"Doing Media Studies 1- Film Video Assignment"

Ambiguous characters in films are ones who have both positive and negative personality traits.
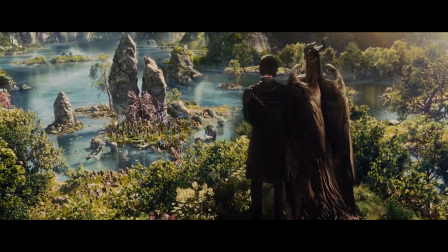In this essay, one will be able to uncover how elements such as setting, decor, and properties are used to portray ambiguous characters in these following films.
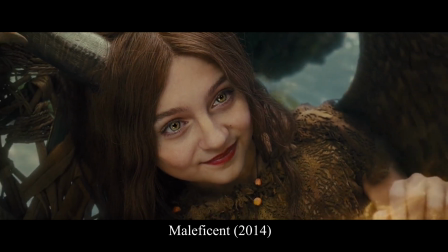In the 2014 film Maleficent, the protagonist, who was previously considered to be cruel and wicked in fairy tales,
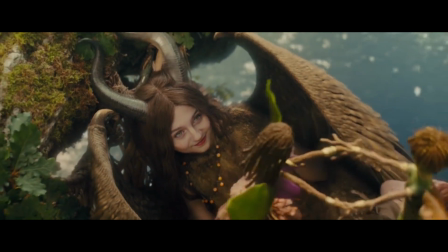is portrayed to have a different, more compassionate and nurturing side to her personality.
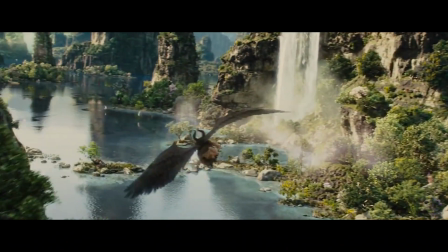This is clearly evident through the initial scenes in the forest and swamp, where the sky is bright, there's a lot of sunlight and variant brightly colored backdrop.
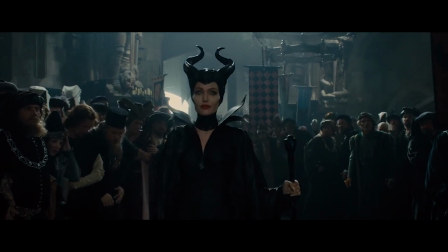However, in the scene when Maleficent enters the castle, it is clearly evident that her bad-tempered side of her personality has been triggered through the following examples.
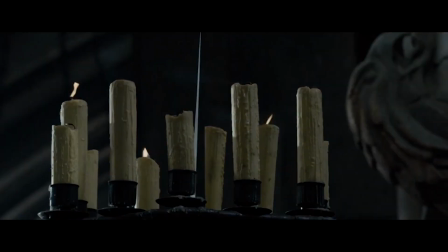The castle is suddenly covered in a gloomy darkness. There is a harsh incoming wind with which the candles are portrayed to be blown out and the chandeliers are blown around.
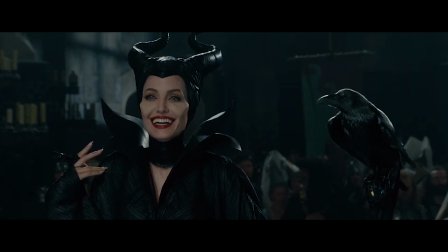This sudden change in setting is used to emphasize this shift in Maleficent's initial loving and kind character into one that is more cruel.
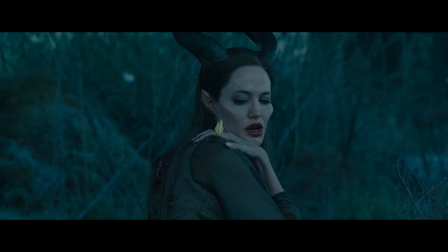The audience is also shown the reason for Maleficent's change in character when she discovers that Prince Philip had cut off her wings.
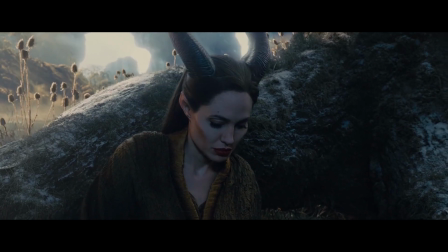This scene portrays the initially warm and inviting forest to appear foggy and covered with frost.
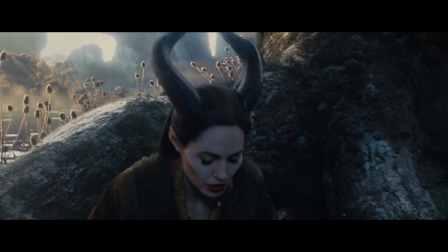This implicitly portrays the hurt that Maleficent is feeling at that moment in time.
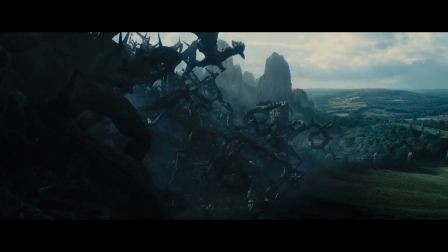The scene in which Maleficent builds a powerful wall protecting the forest also represents her protecting her warm, loving nature with a hostile and cold exterior.
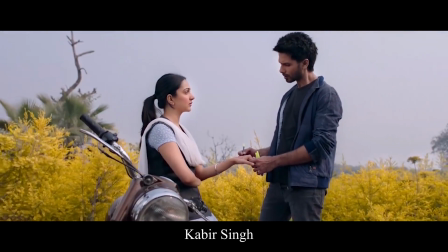In the 2019 Bollywood film Kabir Singh, the protagonist Kabir is constantly depicted to be surrounded by nature throughout the phase of his relationship.
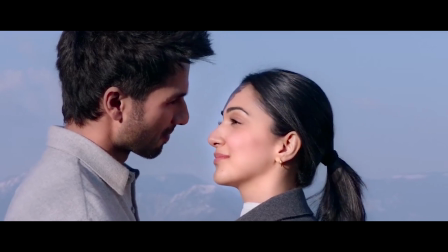This is specifically done to emphasize on his nurturing, loving nature towards his significant other.
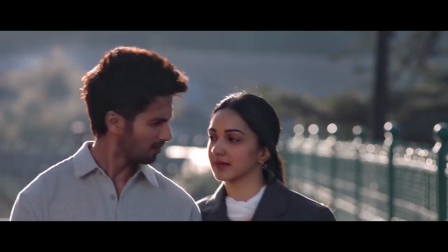It portrays the blossoming of his love story in a dreamlike, rosy, and optimistic manner.
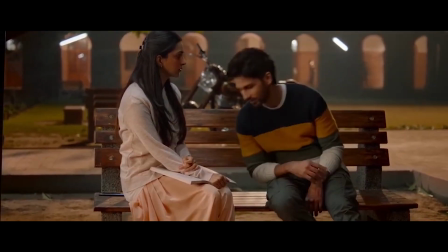There are also scenes of their relationship depicted in and around their college campus.
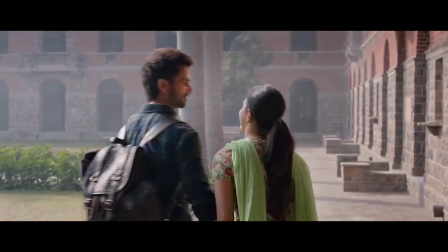This is to highlight the purity of his young love story, which makes him appear as a rather innocent and sweet character.
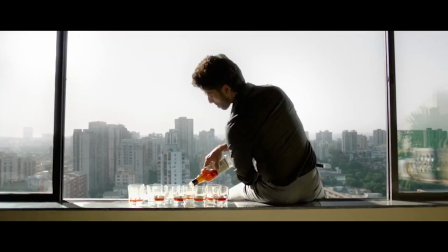However, when his relationship ends, his character goes into a downward spiral,
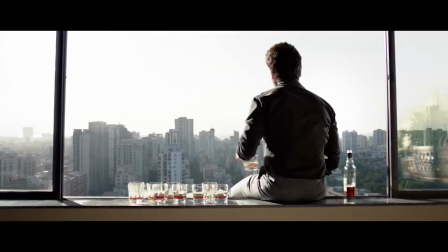and this is represented through him sitting dangerously on the parapet of his balcony while drinking excessive amounts of alcohol,
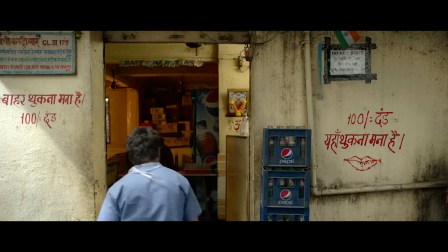as well as being portrayed alone in his musty room as well as sketchy bars. This evidently shows the cultivation of a darker and more hostile nature of Kabir Singh.
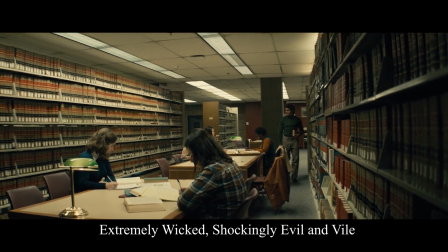In extremely wicked, shockingly evil, and vile, the character Ted Bundy is consistently presented amongst college campus settings,
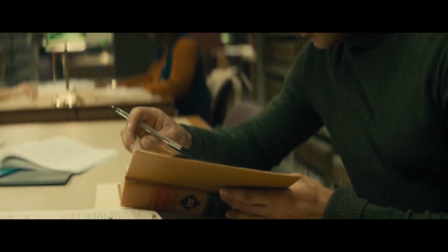depicting him as a bright-eyed and intelligent student.
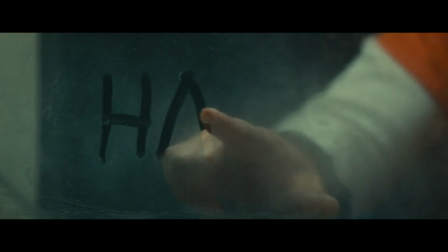However, in the scenes in the visiting room of the prison, there is a hazy atmosphere being used in order to highlight that this character is similar to that of a fog,
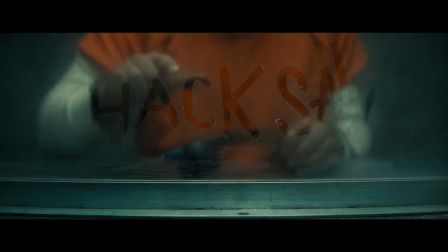where one is unable to decipher what lays underneath his exterior charming character, which is a highly dangerous and disturbed mentality.
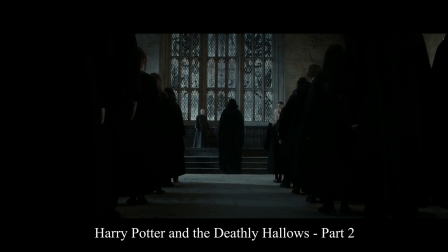In Harry Potter and the Deathly Hallows Part 2, Severus Snape is portrayed as the intimidating professor who is now the headmaster of Hogwarts.
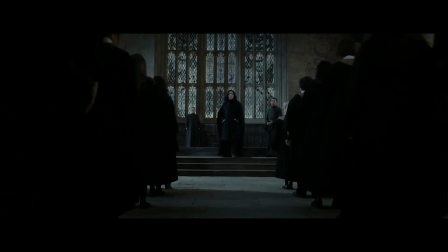In this following scene in the Great Hall, the hall is shrouded in a gloomy, brooding nature. This nature is brought out through the filthy windows as well as the darkness of the hall. The hall is also completely void of decor and furniture.
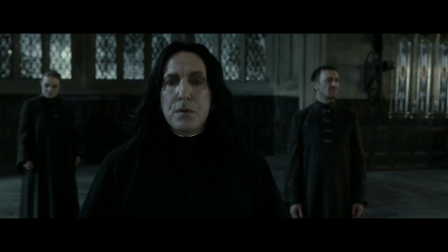This change in the Great Hall's appearance emphasizes on the personality of Snape, as his character is as cold and empty as the Great Hall is now.
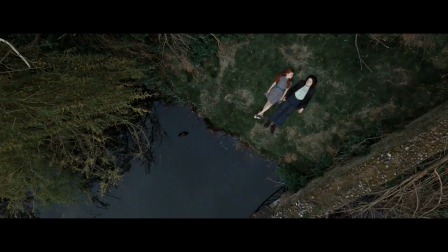However, in the flashbacks of Snape's childhood, his docile and kind nature is brought out through the naturistic surroundings during his days of being friends with Lily.
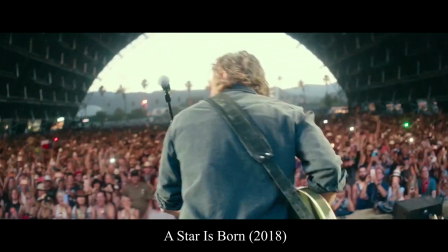Meanwhile, in A Star is Born, the protagonist Jackson Maine is a famous singer who struggles with alcohol and drug addictions.
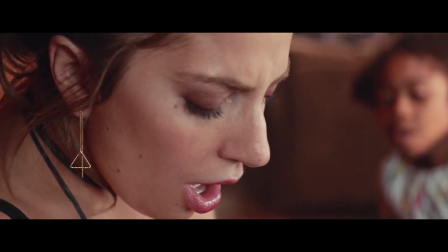In the scene where he proposes to his partner Allie, he does so with a looped piece of a guitar string,
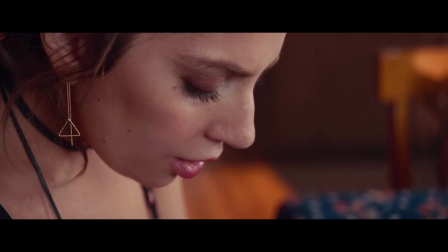which symbolizes his thoughtfulness as a partner due to him and Allie initially bonding through their love of music.
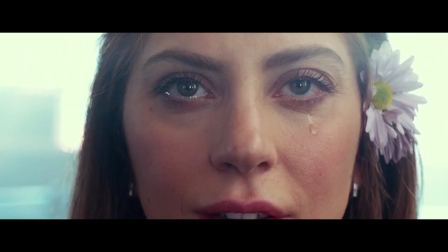The wedding is done in a church where there is evidently a lot of white background involved in the settings.
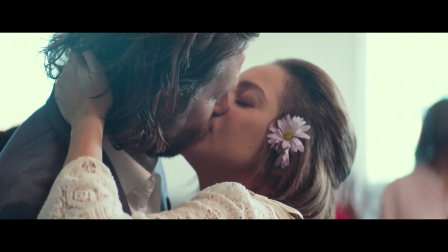This is to emphasize the purity of their love.
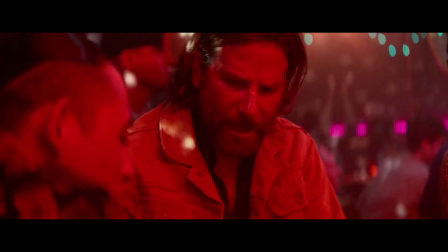However, Jackson is often also portrayed in a bar setting with a lot of red lighting, or he is often seen with a glass of alcohol, hinting that he is on the verge of a dangerous addiction.
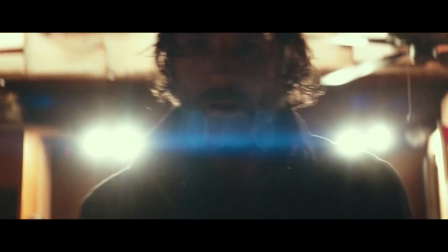Therefore, despite being a caring and lovable partner, he might be one with issues such as alcohol addiction and substance abuse, which are traits of a toxic individual.
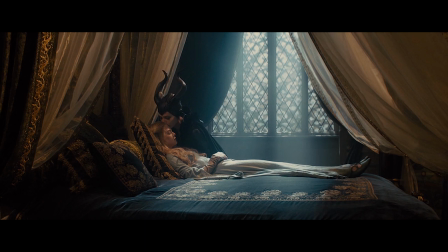Therefore, through the detailed use of setting, decor, and properties in these films,
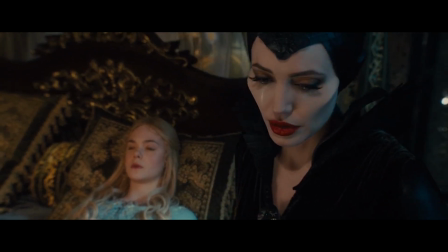the audience is able to implicitly identify the ambiguity in the characters' personalities and thus understand the characters to a greater extent.